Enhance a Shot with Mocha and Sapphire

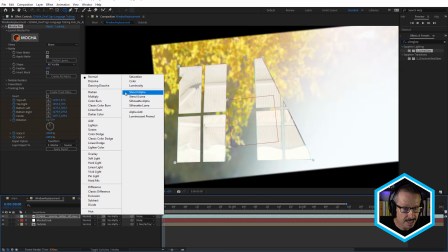4:09 So there's the original tracked footage, and just by using the Stencil Alpha blend mode, then that will cut through all of the layers below.
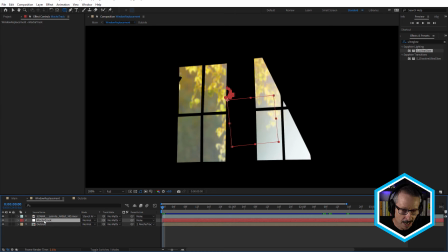4:18 Doesn't matter about this layer here, this is a null object, and it doesn't have any visibility. But it's cutting through the outside footage layer, which means we can now see all those leaves and that beautiful scenery outside the window.
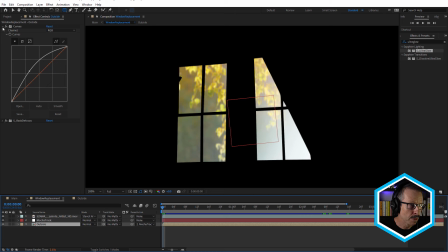4:32 Now, to that outside layer, you can see I've applied a couple of effects, the curves effect and Sapphire Rack Defocus. So curves is just to brighten it up, as you can see. And Rack Defocus, just to put it slightly out of focus.
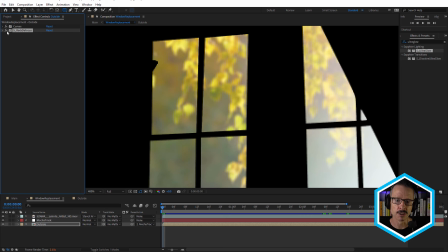4:49 And, you know, because it's in the background, I wanted to match the original shot a little bit more. We'll have a look at that in a moment.
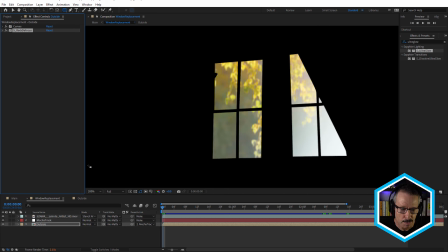4:54 Okay. And also, importantly, grabbing that tracking data. So I've applied the tracking data by clicking Create Track Data. I've applied it to the null object. And I prefer to apply my tracking data to a null object because it just
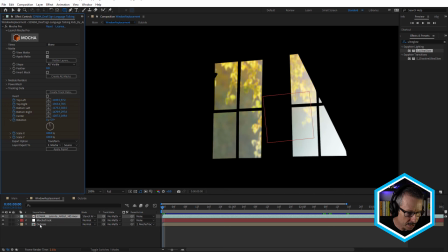5:12 leaves the footage layer free of keyframes, which is a bit more flexible. And then simply parent the footage layer to the track.
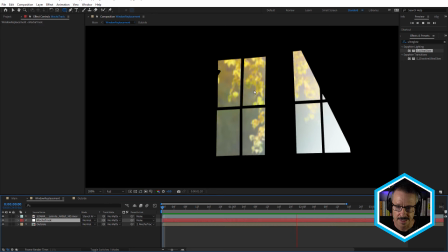5:21 And if we do a preview, you can see how by linking that outside shot to the track null, it's moving perfectly in sync with that shot movement, that camera shake. Really nice.
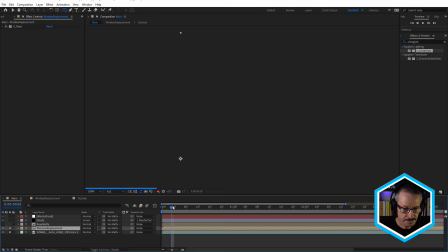5:40 So that's the window replacement shot. Come back to the main comp. To window replacement, I've applied Sapphire Rays.
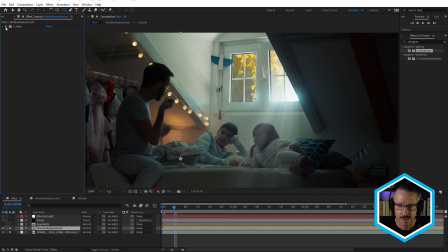5:49 Just going to turn that off. So that's without, and that's with. You can see that really adds some interest to the shot. It also brightens it up a little bit as well, which is nice. Let's take a quick look at the settings for this. I'm just going to hit U twice on the keyboard. That's going to show me the parameters that have changed.
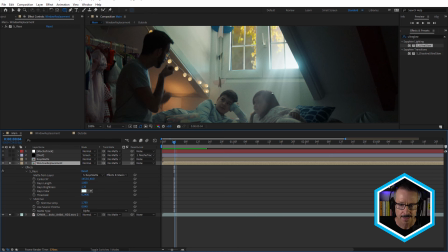6:08 And you can see I haven't really done very much. Let me give myself a little more space here.
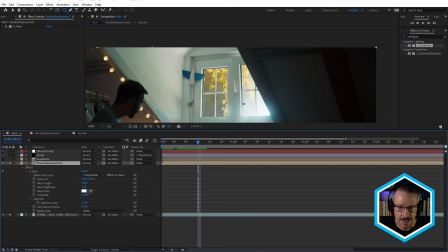6:14 And
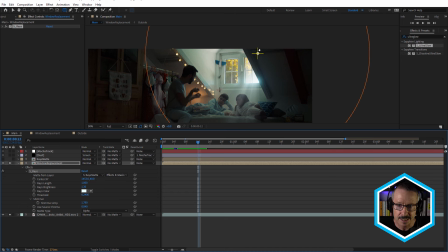6:18 select the effect. You can see the center XY I've just positioned up here. And that can be really adjusted. That could be over there, you know, depending on where the sun is. It's really quite flexible once this is set up. You can change the look quite dramatically. You can even animate that, of course.
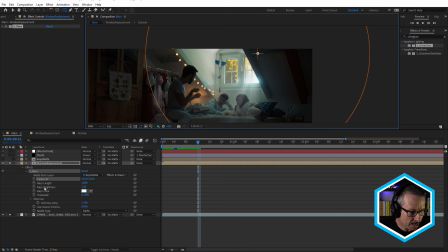6:40 And ray length, ray brightness, ray color.
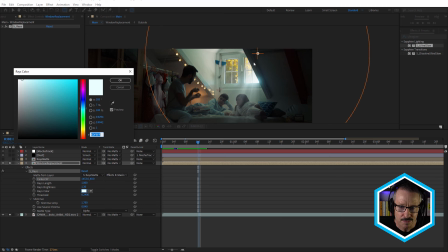6:44 Color, just adding a slight blue, obviously because natural light is a little more blue.
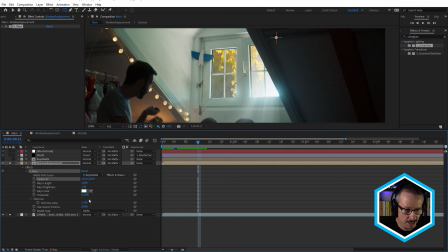6:51 And a touch of shimmer as well. We're also getting a little bit of shimmer from the leaves, but I've added a little bit of shimmer just to put a little bit of movement in the rays. And you can see I've also chosen matte type alpha. And that's related to this here, matte from layer.
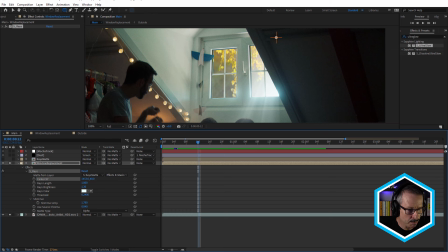7:08 I've used this rays matte. Let's just take a quick look at that.
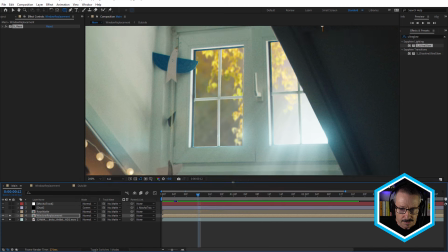7:11 If we take a look at the shot as it stands, it's looking pretty realistic. We've got, you know, more rays coming from this brighter area here and less coming from here.
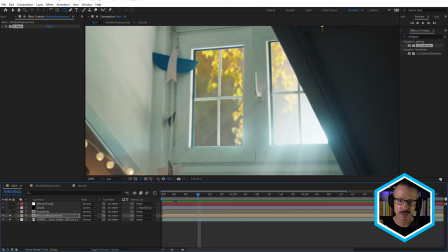7:26 If we applied rays directly to the footage and we didn't use a matte, then because we have brighter leaves, we're going to get rays from the leaves. I'll show you what I mean. So if I just turn off the
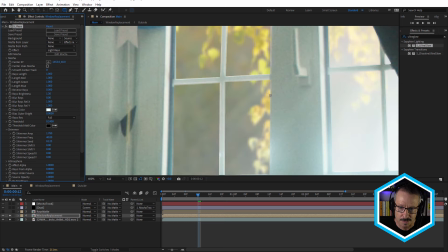7:41 matte, see how the leaves are starting to project rays, and obviously that doesn't look realistic.
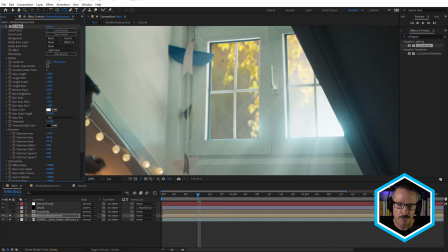7:47 So we need the rays to come from the area around the leaves and not from the leaves themselves. It looks okay here, but this doesn't look very realistic. So what I did was I created a separate matte layer.
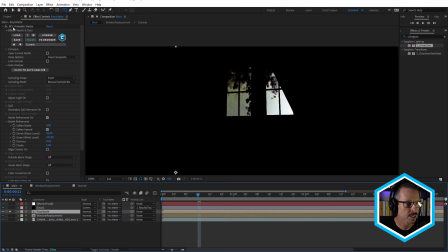8:02 So it's just a duplicate of the window replacement layer, but I've used BCC's Prime Matte Studio just to key out the leaves.